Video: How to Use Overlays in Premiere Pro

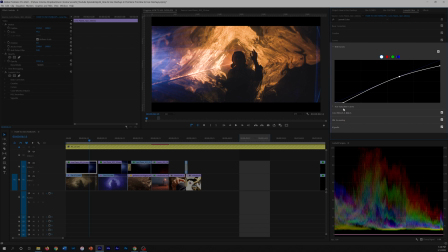By adjusting this correctly, you're gonna have a more impressive overlay that can make the audience think that it's really there as an in-camera effect.
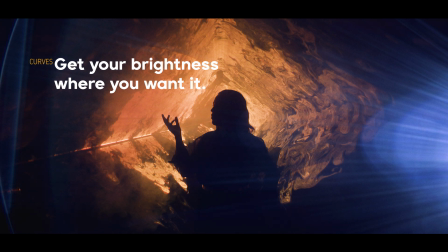Now, we can also use these same curves to get a better contrast for our overlay by adding points at the top and then dragging it up so we can make our overlay brighter. We can also do this the other way. Adding points in the bottom, we can make our overlay less present in the frame as you are reducing the light and the overall effect. And that way, your screen mode has more dark zones to bypass.
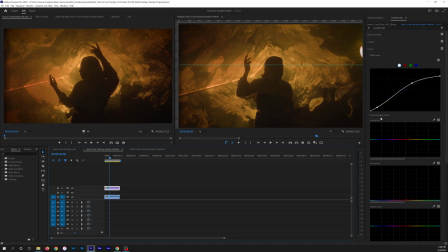And remember that over here in the Lumetri color panel, again, which you access from here, window going down to Lumetri color, and it should pop up, that after you've got your curves, you go down to here, this hue versus hue panel. And just by dragging this up or down,
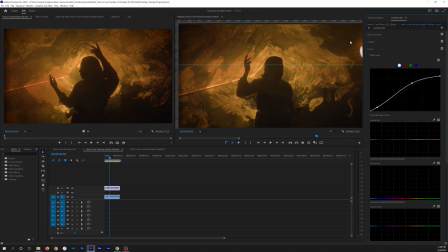you can easily change the color to sort of get it to match the primary light source in scene so it actually looks like it's there.
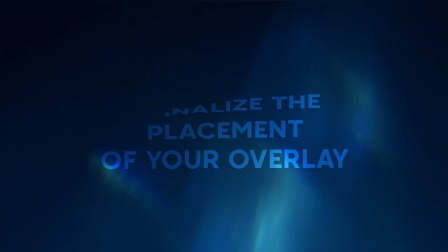So once we have the right kind of tonal configuration for the overlay, we can start making adjustments like, where do we want to place the overlay? Do we want to scale it up or down to make it bigger or smaller? It's all going to depend on the footage that you are using to get it to look right.
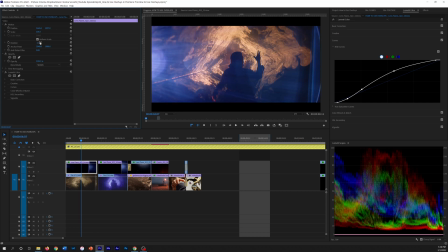So here, let's make an example by placing it on the side of the frame and scaling it just a little bit so we can have a smoother effect in the corner. There are a lot of ways to adjust your overlay. For example, you can rotate it in the transform panel, but remember, you also can add a flip effect to have even more configurations possible, putting it up and down or left and right.
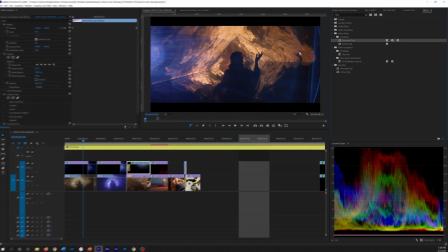So to do that, you need to go into the effects browser and type flip, and you'll see two effects, a horizontal flip and a vertical flip.
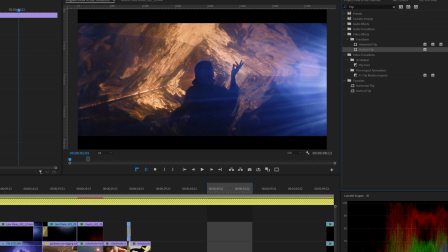Drag the one that fits the most for your shot onto the overlay, and then you can adjust it.
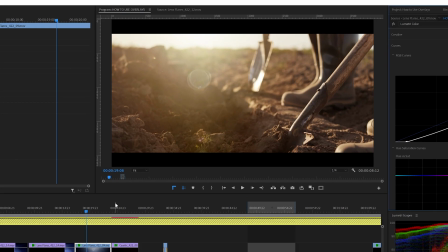Masking. Now, sometimes you're gonna find that the flare or whatever's in the overlay is occupying too much space in your frame, and that's when applying masks to your overlay can help reduce the presence of it without getting rid of it completely.
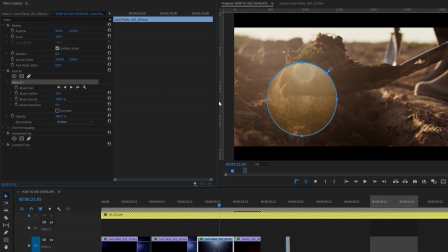Again, we're trying to give it a natural look in the frame. So for that, you need to go into this panel and drop down to where it says opacity and choose one of the masks that they have here. Now, normally I start with a circular mask as this can simulate sort of a better natural gradation in the frame.
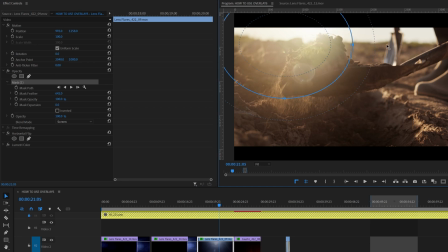Just place it wherever you think is the best, and then you can go ahead and add feather to sort of smooth the edge of the mask or expand it or all these parameters.
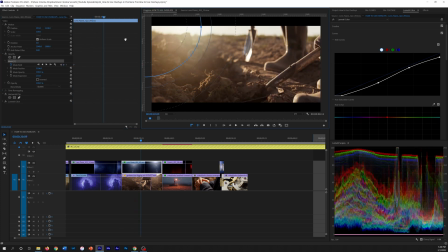You can also animate the mask as your clip advances so you can make the effect appear at a precise moment and you can make it disappear when you need to.
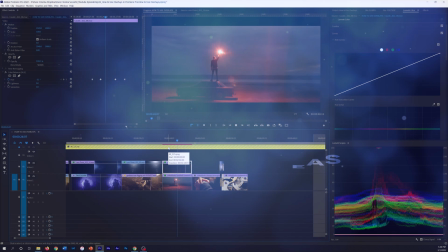Step 6, experiment. Try different overlays, use as many as you can, and try to create the most eye-catching video for your project.
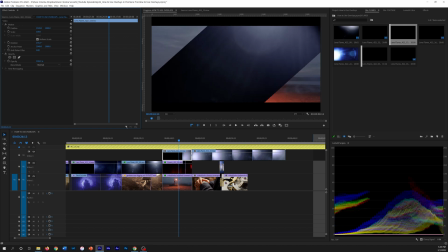Nothing replaces experimenting to really get the hang of this.
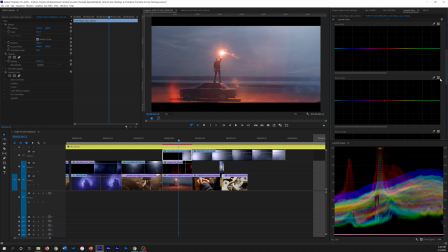So just try a bunch of different overlays, use as many as you can, and try to create the most naturalistic but eye-catching sort of shot for your project.
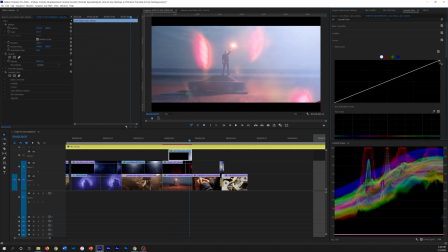These tools have infinite possibilities, and they're gonna help your content have one more layer that people can see without them noticing,
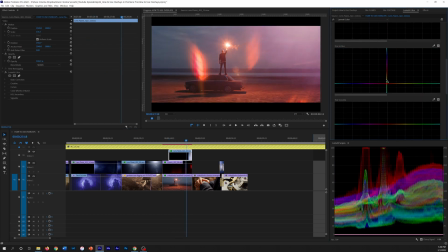but they just look at it and go, wow, that's a much more dynamic, a much more visually interesting frame. So using overlays is just one of the valuable tools that every content creator needs to have in their sort of bag of quick tricks to help make clients happy and to turn out better looking content faster so you can have a more profitable business. So I hope this helped. Please remember to like the channel, subscribe if you want more of this content, and to click for notifications so you get that when it's ready. And also, for those of you who are on Instagram and TikTok, you know, we are creating new videos for there just for like quick tips, quick inspiration. So that should be pretty fun too. And you know, it'd be great if you could just take 15 seconds and in the comments section below, tell me what specifically are the things that you would like to learn about or what would help you in terms of advancing your career. And I'll do tutorials on those. Thanks again for watching, and I hope this was helpful.
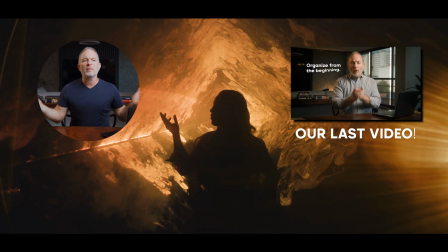And if you're looking for something specific, but you just can't find it, leave a comment or send me an email or a message on Instagram or TikTok, and I'll see if I can tackle that for you.